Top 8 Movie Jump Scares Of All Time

Freddy is back for the seventh time, but this time he's entering the dreams of the actors who actually starred in his films.
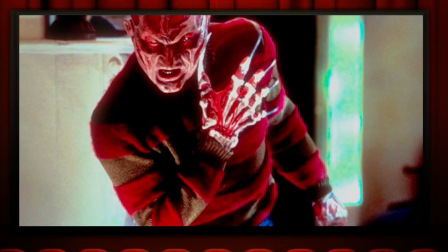4:17 He is much more menacing and terrifying now than he ever was before.
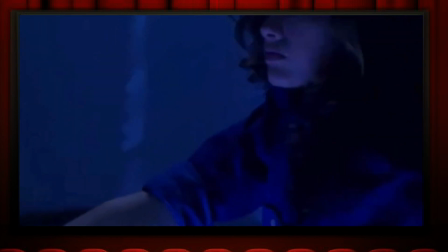4:21 Our protagonist is awoken by an earthquake, but something seems off, and she goes to explore.
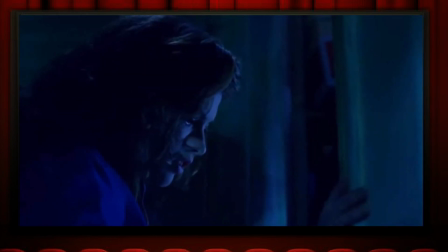4:27 She looks around and sees a coffee mug broken. This is a clever distraction.
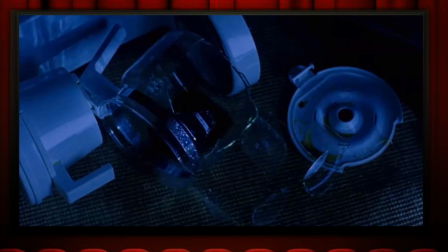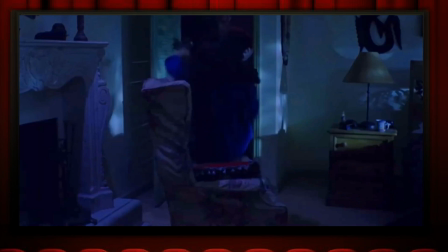4:40 Miss me?
I believe this jump scene works great.
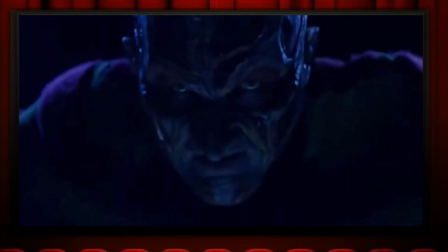4:45 Hell, I copied this jump scare so many times in my high school short films.
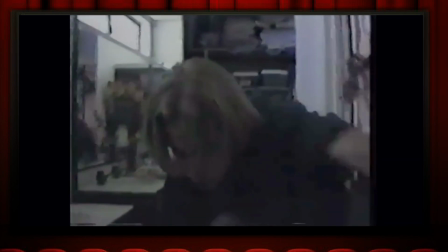4:54 Ooh.
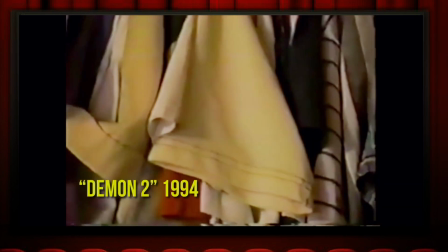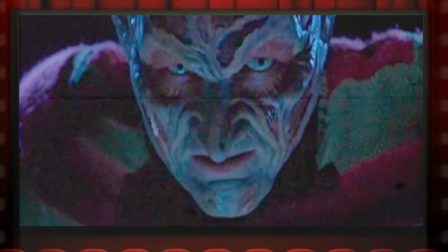5:02 Miss me.
What an amazing jump scare. That one always gets me. What do you got next, Mr. Saltine? This one's really scary. I think you're gonna love it.
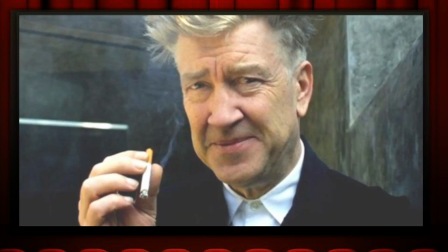5:12 Mulholland Drive is a wild David Lynch movie that has a jump scare that comes out of nowhere.
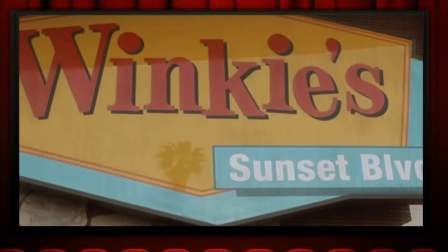5:18 You get these two guys in an adorable old school restaurant.
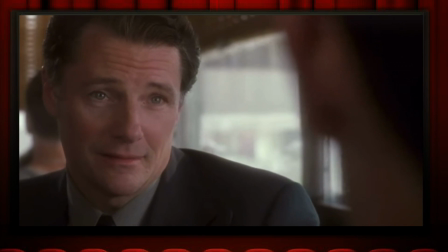5:22 One of the men is talking about the dreams he's been having, and the camera slowly moves around in a dreamlike state.
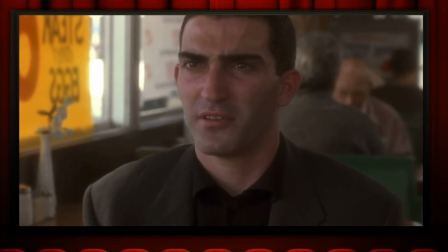5:28 The guy explains the dream to his buddy, and the other man decides to take him outside to explore his fear.
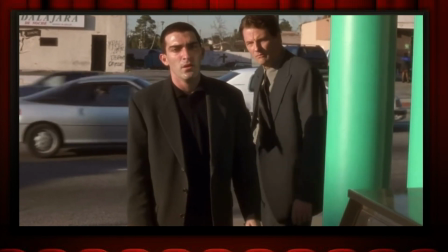5:34 As we walk outside, you're confused on what you're in for.
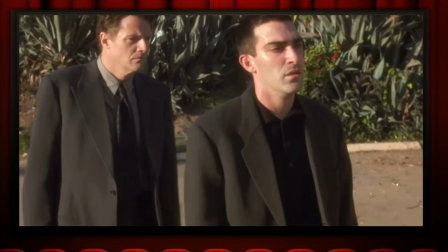5:38 The pace is slow, and David Lynch creates a very interesting atmosphere that you have no idea what is coming.
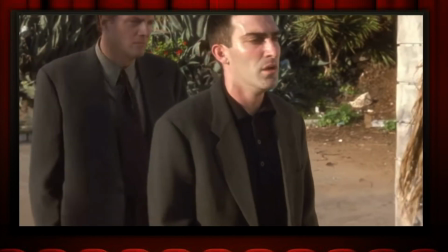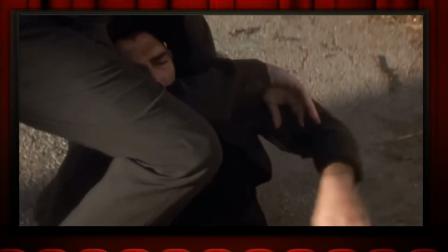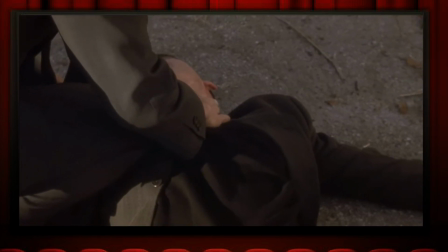5:57 Gosh darn it, I acted like the character in this movie the first time I saw this jump scare. David Lynch, you got me. Excuse me, guys. Please. Please, I don't want to interrupt again, but I do. Hey, guys, I saw this flashing light in the sky, and it made me think of one of my number one scares. You guys, you gotta see this. I love this. Signs.
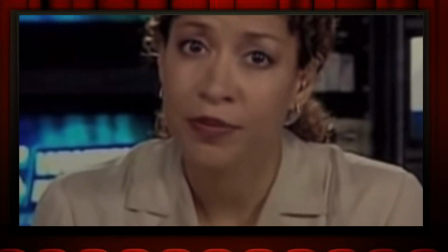6:19 Almost at the moment when we watch this television news of a 7-year-old's birthday party in Brazil, we truly realize what is going on.
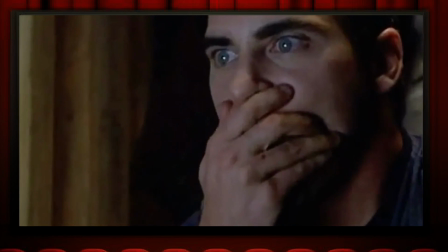6:27 Joaquin Phoenix is intensely watching the footage that is unfolding.
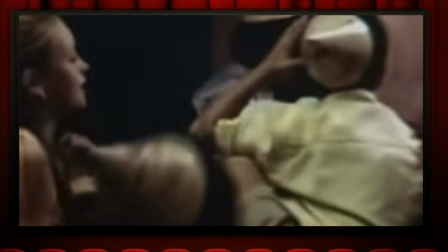6:32 It's all shot in a home movie video camera, which makes it seem all the more real.
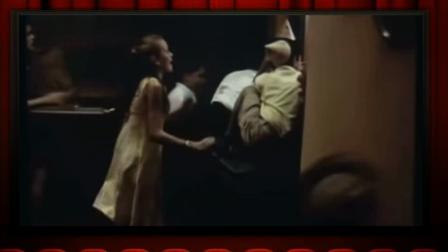6:39 The intensity builds as we watch the scene, and all these little children are getting in the way of the camera, and Joaquin Phoenix is out of the way.
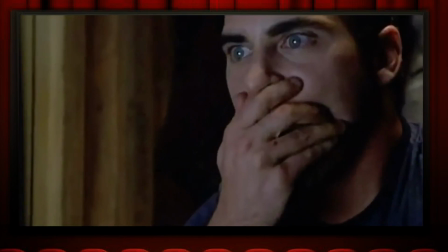6:46 Move, children! Vamanos!
Out of the way, underlay children.
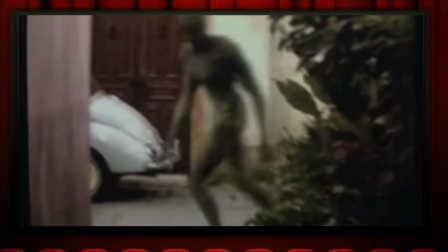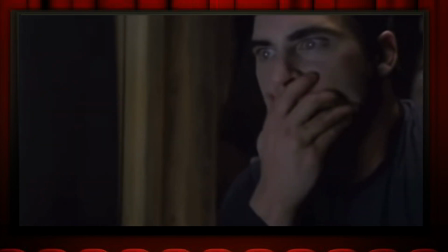6:56 Oh. That was one of my number one scares. You know signs all the time.
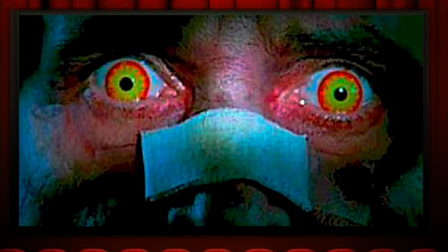7:03 But now, let's get to number one. The Exorcist 3 is one of the most underrated sequels of all time, and those who know what I mean.
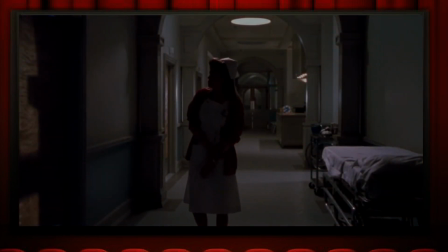7:11 It also has one of the best jump scares, in my opinion. We follow a character we barely know looking around a hospital room, and she's getting scared by a glass of ice.
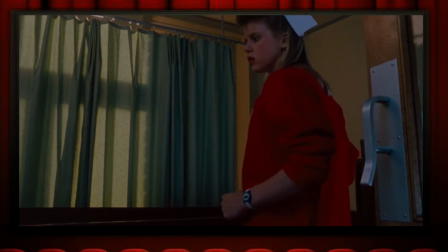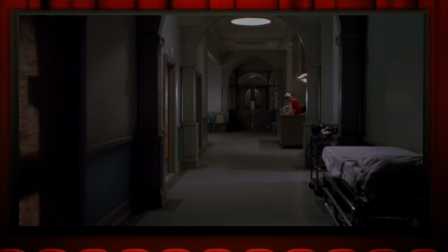7:28 There it is, guys. That's the dip. No, I'm just kidding. Now let's get to the real goods. Now, some jump scares use motion, or camera tricks, or edits and sound design to create that ultimate jump scare. This one uses stillness. You're in this hospital with this nurse I showed earlier, and there's a lot of action going on in this hallway.
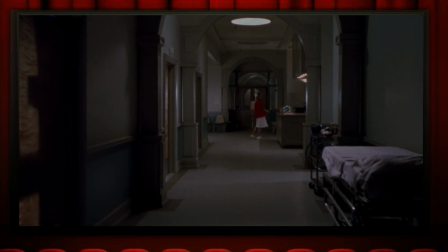7:44 And you're confused. Why are we taking so long with this damn shot? And the shot keeps dragging on, and you're looking at every part of this scene, analyzing it. You have a feeling there's going to be a jump scene, but you really don't know.
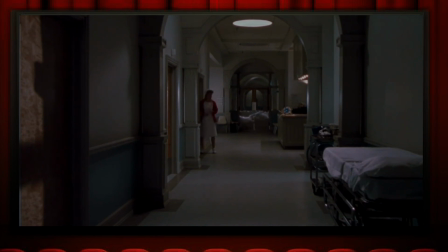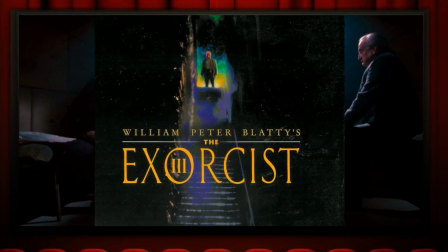8:05 I swear, this thing scared the hell out of me. There have been many amazing jump scares in film history, but this one takes the juicy cake for me.